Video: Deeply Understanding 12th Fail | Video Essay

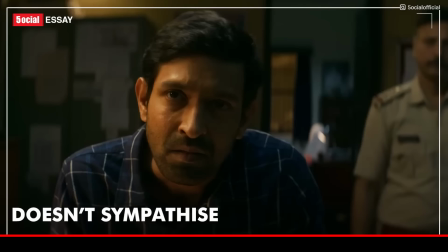इस फिल्म की एक क्वालिटी ये भी है कि आपको ये फिल्म ना अपने प्रोटैगनिस्ट के लिए सिंपथाइज नहीं कराती है।
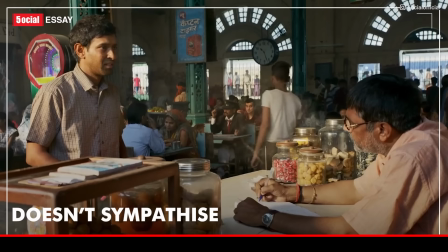ऑनेस्टली अगर आप मनोज के कैरेक्टर को थोड़ा ध्यान से समझो तो वो एक खुददार इंसान है।
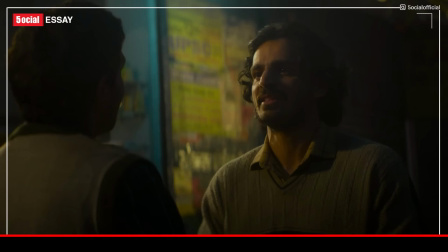ना वो फ्री का खाना खा सकता है लाइक वी सी इन दिस सीन, ना वो बुरा फील कर सकता है कि उसे टॉयलेट साफ करना पड़ रहा है अपनी पढ़ाई के लिए।
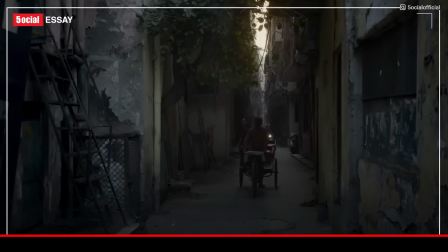मनोज के लिए बाकी कैरेक्टर सिंपथाइज करते हैं पर मनोज खुद कभी अपने लिए बुरा फील नहीं करता।
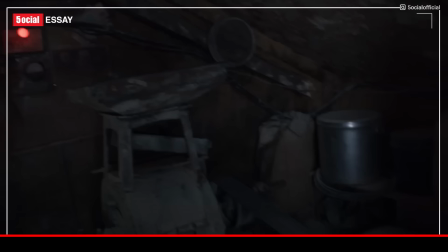लिटरली जब श्रद्धा उसे देखती है कि वो आटा चक्की में कैसे काम कर रहा है तो उसे मनोज के लिए बुरा फील होता है,
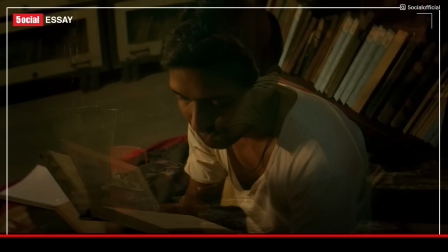पर अगर आप मनोज को देखो तो उसके मुंह पे एक स्माइल होती है, उसकी आंखों में वो चमक होती है, वो पैशन दिखता है कि उसके लिए सिर्फ ये काम है।
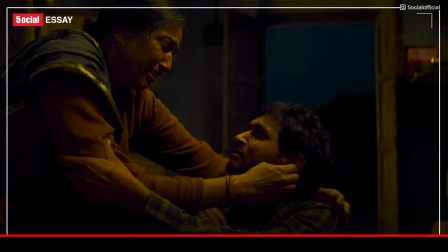उसको पता भी नहीं चल रहा होता कि वो एक स्ट्रगलिंग लाइफ जी रहा है। इससे पता चलता है कि उसे अपने लक्ष्य के अलावा और कुछ मैटर नहीं करता है।
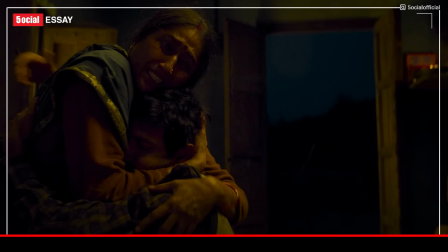अगर कोई और फिल्म होती तो हमें इन सीन्स के थ्रू सिंपथाइज कराया जाता, स्लो मोशन शॉट्स दिखाए जाते स्ट्रगलिंग फेस के, सैड बैकग्राउंड म्यूजिक चलाया जाता।
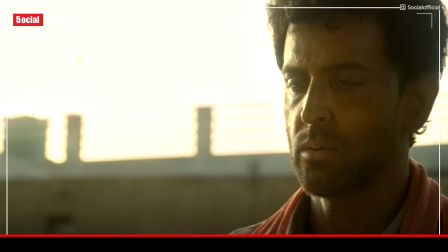आपने इस तरह की ट्रीटमेंट सुपर 30 में देखी होगी। उधर आनंद के कैरेक्टर को एक सिचुएशन में पापड़ बेचते हुए दिखाया जाता है।
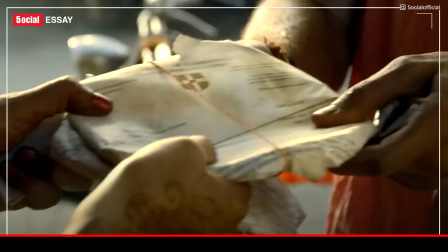वहां उस सीन को भी इमोशनली और भी ज्यादा ड्रामेटाइज किया जाता है। एंड ऑनेस्टली वो मेरा सुपर 30 का फेवरेट सीन था।
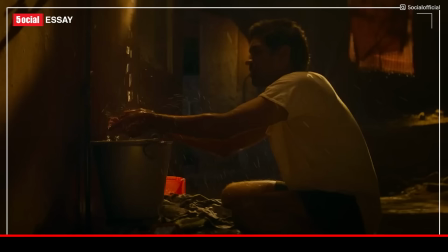बट जब मैंने 12 फेल देखी तो मैंने रियलाइज किया कि कैसे एक डायरेक्टर का पर्सपेक्टिव कितना मैटर करता है इन सीन्स में।
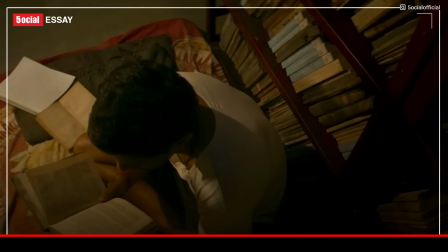विद्युत विनोद चोपड़ा भी इजीली मनोज के स्ट्रगल्स को एक इमोशनल एंगल से या एक सिंपथेटिक एंगल से ऑडियंस को दिखा सकते थे। एंड ऑनेस्टली शायद हमें ये चीज और भी पसंद आती क्योंकि एज ऑडियंस हम ऑलरेडी सिमिलर चीजें देखने के यूज टू हैं बाकी फिल्म्स में।
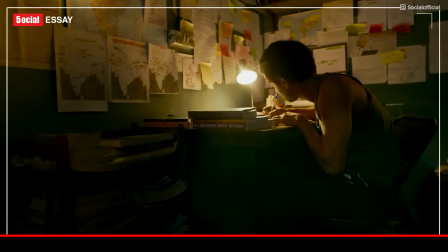बट आई थिंक मनोज की तरह ही विद्युत विनोद चोपड़ा भी एक खुद्दार इंसान है। मुझे तो एटलीस्ट वो ऐसे ही लगते हैं, इसीलिए उन्होंने इसी तरह से मनोज को फिल्म में दिखाया है।
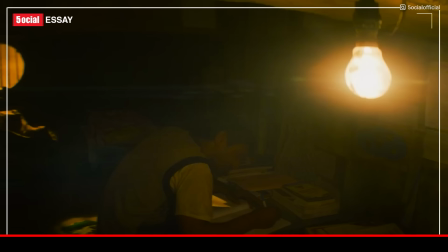क्योंकि रियलिटी में भी अगर आप अपने आप से रिलेट करो तो हम सबकी लाइफ में एक स्ट्रगलिंग फेज आता ही है, और कितने सारे हम लोग अभी स्ट्रगलिंग फेज में होंगे भी।
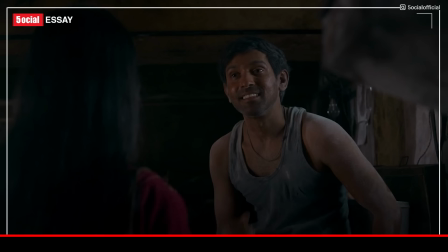तो क्या हम उस स्ट्रगल फेज को रोमांटिसाइज करने लग जाएं? नहीं, राइट? एक स्ट्रांग इंसान या फिर जेंजी की टर्म में अगर मैं कहूँ तो एक अल्फा पर्सनैलिटी,
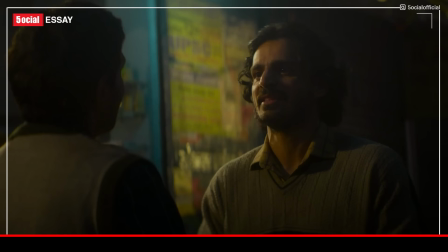वो इंसान अपने स्ट्रगल्स को कभी भी सिंपथाइज नहीं कराता लोगों को बोल बोल के कि देखो मैंने कितना स्ट्रगल किया है।
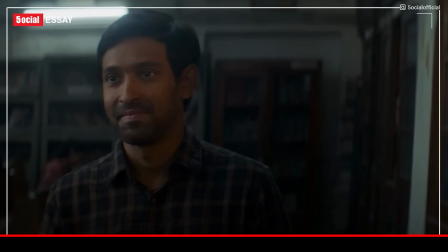उस इंसान के स्ट्रगल्स उसका एक फेज है, उसे पता है कि वो उनसे आगे निकलेगा ही।
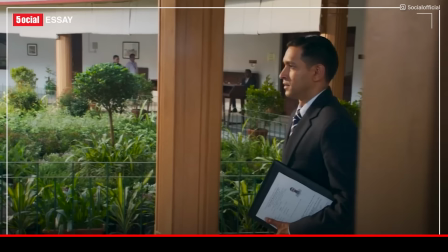12 फेल में भी इसी तरह से मनोज की जर्नी को दिखाया जाता है बिना किसी सिंपथेटिक पॉइंट ऑफ व्यू से,
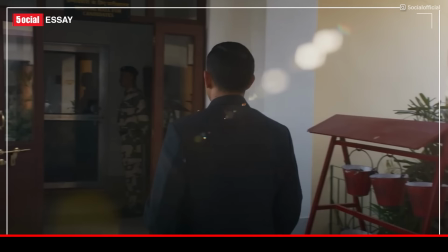बिकॉज फिल्म का काम है आपको इंस्पायर करना, ना कि आपको बुरा फील कराना।
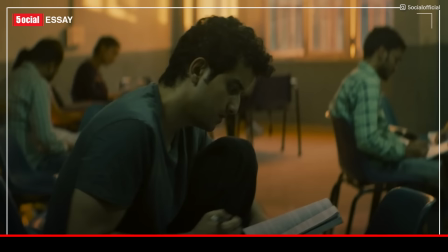पापा कहते थे कि बाहर के अंधेरे से नहीं अंदर के अंधेरे से डरो, सुविधाओं के लालच में समझौतों का अंधेरा।
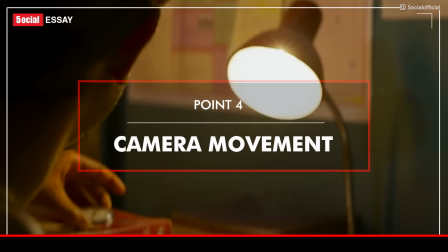अब मैं बात करना चाहूंगा कैमरा मूवमेंट्स की। इस फिल्म का जो कैमरा वर्क है वो अपने आप में एक कैरेक्टर का रोल प्ले करता है।
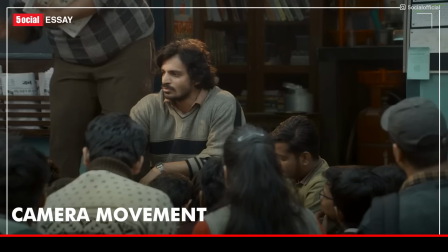जो सामने फिल्म चल रही है वो उससे भी ज्यादा कुछ दिखाने की कोशिश करता है।
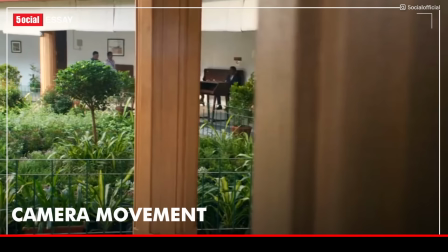अब सभी सीन्स में कैमरा की मूवमेंट्स को नोटिस करना, आपको कुछ नया समझ आएगा।
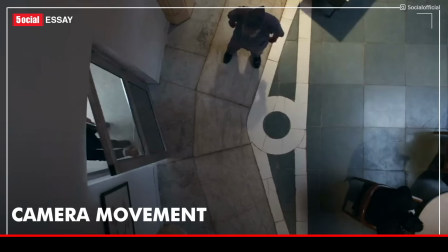मेरा फेवरेट मोमेंट था इस सीन में जहां मनोज आईपीएस इंटरव्यू के लिए हॉल में एंटर करता है और वो बहुत नर्वस होता है।
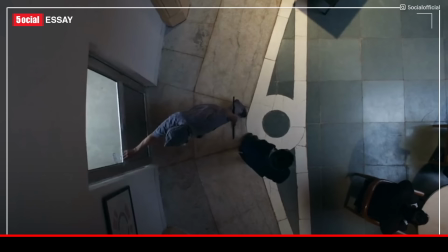इस सीन में आपको कैमरा एंगल नोटिस करना चाहिए, कहीं पे भी मनोज के ऊपर कैमरा नहीं लगाया जाता है।
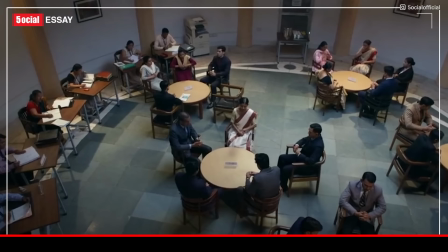आप देखते हो कि एक हॉल है और इस हॉल में बाकी एस्पिरेंट्स भी बैठे हैं। मनोज पे अभी तक कैमरा फोकस नहीं करता है।
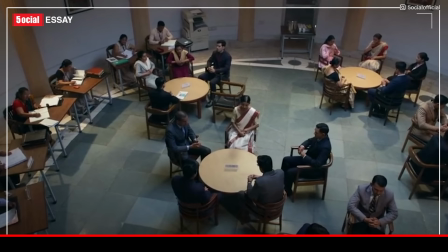एट दिस पॉइंट ऑफ टाइम ही इज नॉट द हीरो ऑफ द फिल्म।
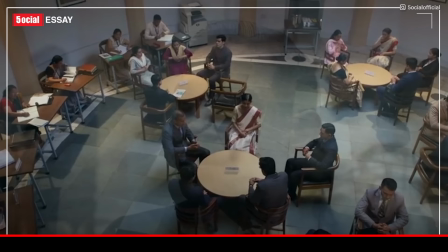सभी के सभी एस्पिरेंट्स जो आपको इस फ्रेम में दिख रहे हैं वो सभी डिजर्व करते हैं उस जगह पे होना, इसीलिए इस सीन में टॉप एंगल शॉट दिखाया जाता है।
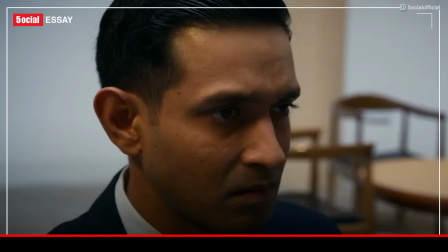इसके बाद मनोज बैठता है, फिर कैमरा उसके ऊपर आता है। हम देखते हैं कि वो टेंशन में है, वो नर्वस है।
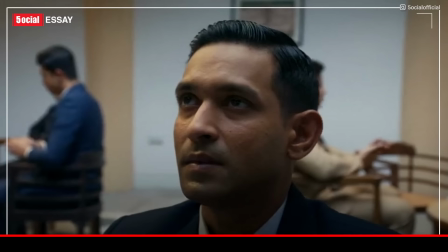यहाँ पे भी आपको कैमरा वर्क नोटिस करना चाहिए। सिर्फ मनोज के टेंशन भरे फेस को ही नहीं बल्कि दूसरे कैंडिडेट्स के फेस को भी दिखाया जाता है, वो भी टेंशन में है।
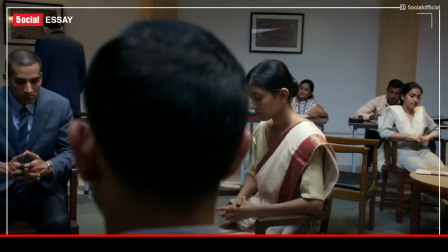कभी फोकस उन पे जाता है तो कभी मनोज पे। अगर ये मनोज के लिए इतना बड़ा दिन है तो सिमिलरली बाकी कैंडिडेट्स के लिए भी ये उतना ही इंपॉर्टेंट दिन है।
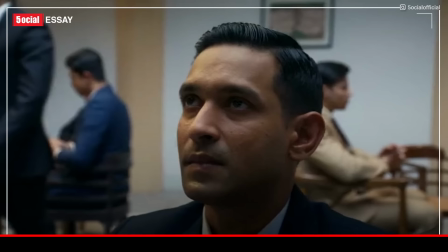बहुत ही ब्रिलियंटली बिना किसी डायलॉग के सिर्फ कैमरा मूवमेंट्स के थ्रू आपको ये सब समझाया जाता है।
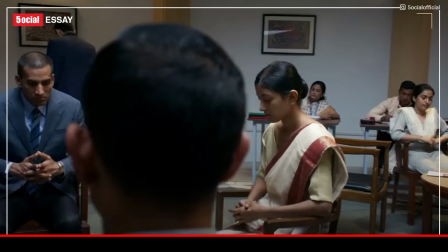आप चाहे ये आईपीएस इंटरव्यू ले लो या फिर अपनी लाइफ का कोई पर्सनल इंटरव्यू जो आपके लिए इंपॉर्टेंट था, ये सीन वो सारी टेंशन आपको कैमरा मूवमेंट्स के थ्रू दिखा देता है।
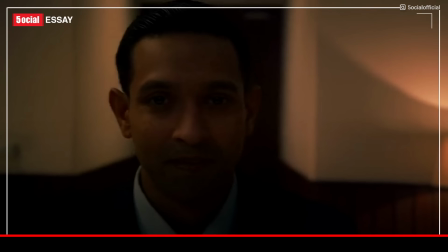इसीलिए जो इस फिल्म का कैमरा वर्क है वो बहुत अमेजिंग है। दिस इज डेफिनेटली सिनेमा एट इट्स बेस्ट।
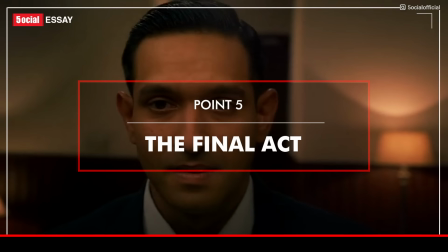नाउ लेट्स मूव ऑन टू द फाइनल सेगमेंट ऑफ दिस वीडियो। बात करते हैं फिल्म के फाइनल एक्ट की।
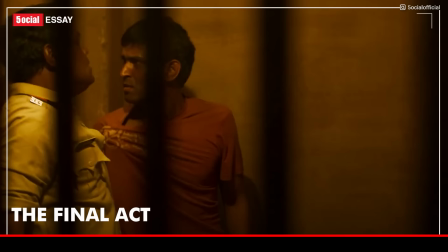अभी तक पूरी वीडियो में मैंने आपको फिल्म की फिलॉसफी, फिल्म का अनएक्सपेक्टेड नैरेटिव, लव स्टोरी,
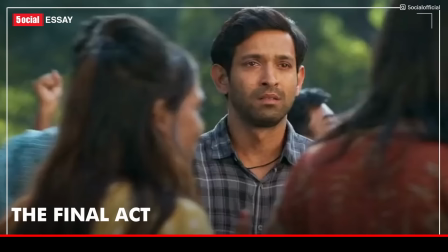अनसिंपथेटिक प्रोटैगनिस्ट, कैमरा मूवमेंट्स, इन सभी चीजों के बारे में मैं बात कर चुका हूँ।